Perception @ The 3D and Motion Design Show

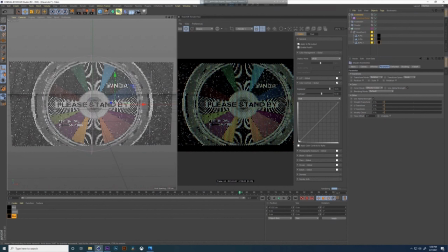That looks a little better than what I was just talking about. about but you can still see how you know we've
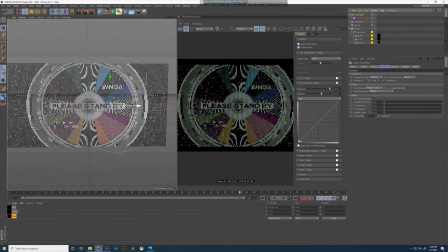added this brightness to it where we where we want it to to fall right so we want this right hand side to be a little brighter we can play with this to you know remove the fall off on it so
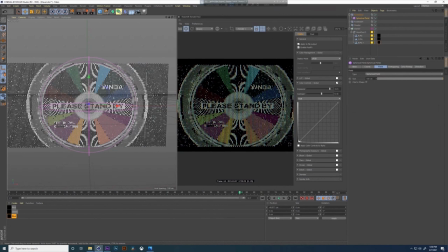this is what we what we're doing for the whole house right we're applying this texture to it, we are splitting up our color channels, piping images into it, and then kind of art directing what gets brighter, what gets darker. So if we were to go back to the full house,
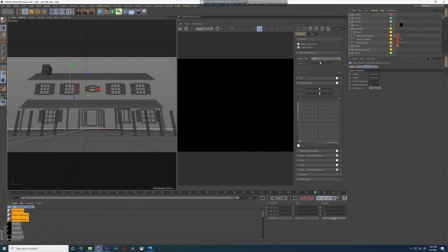which is not a pun I intended on saying for this sitcom related, sitcom related series, but you can see kind of all of the different shaders we have on here like some of it's filling
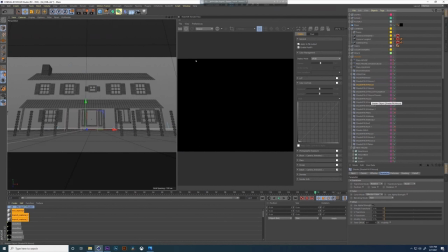the house some of it's for the flowers some of it's to pull uh lines on the roof and if we were to render this guy it's
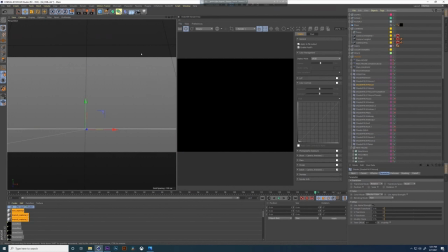going to take a second because it's got to load up everything like i So there's a, there's a lot of pixels in this thing.
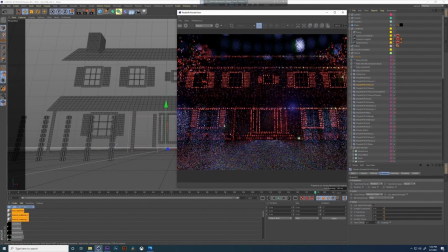There we go.
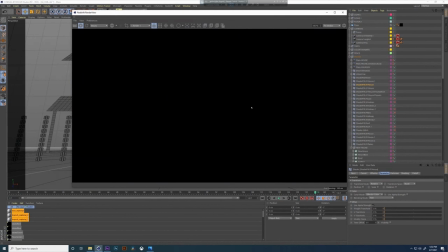So if we were to render, render this guy, you can see, you can see these same, same techniques being applied to this much more complicated model.
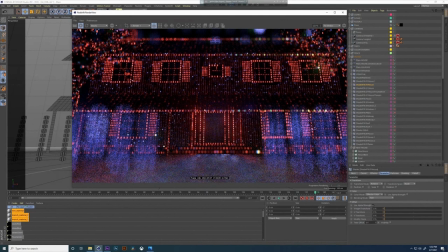It's all still based on the same simple, cloning onto an object and using our RGB split. So each one of these, like this house, we had primarily red in this instance.
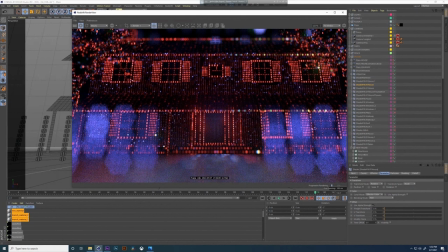You can see sort of the blue kind of popping through some green over here. But at the end of the day,
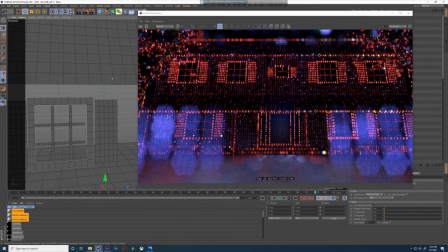if we were to zoom in on any one section of this house,
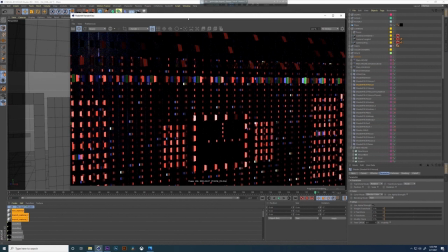you can see how this is all still based on the same principle of our RGB pixels like down in here in the house we
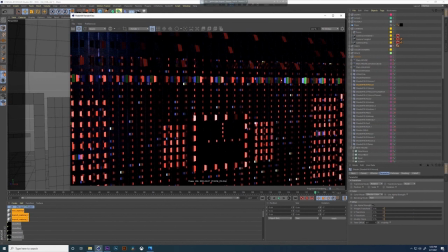have almost no blue no green so we're just seeing the red but up on the banister because we wanted to call out the edges to really sort of paint this house with light we're pulling in some more green and blue making that area area brighter
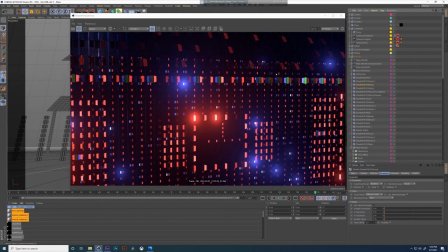and the same principle is applied to to everything it's on the trees it's on the fence it's
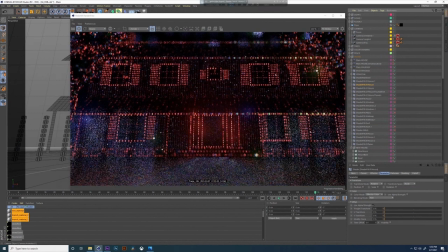on the uh on the dome for the sky right
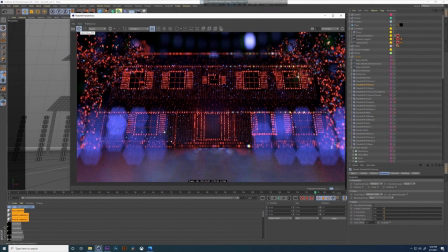it's uh it's everywhere in this thing uh so that's the very quick uh rundown of you know how we how we uh made made wandavision how we made the main titles for WandaVision.
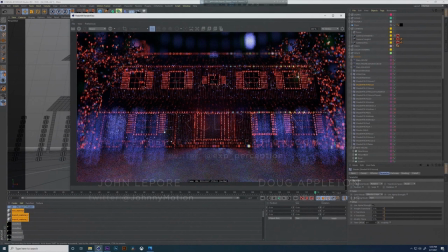We could go on for hours about all this stuff. Anyway, that's my time.
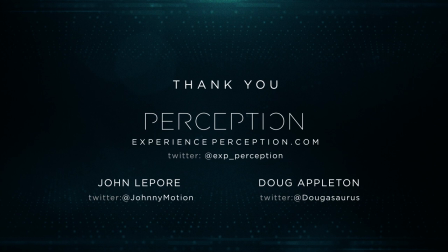Thank you so much for listening. I'm happy to answer any questions about this or anything else that we made during WandaVision or not WandaVision related. Any questions at all?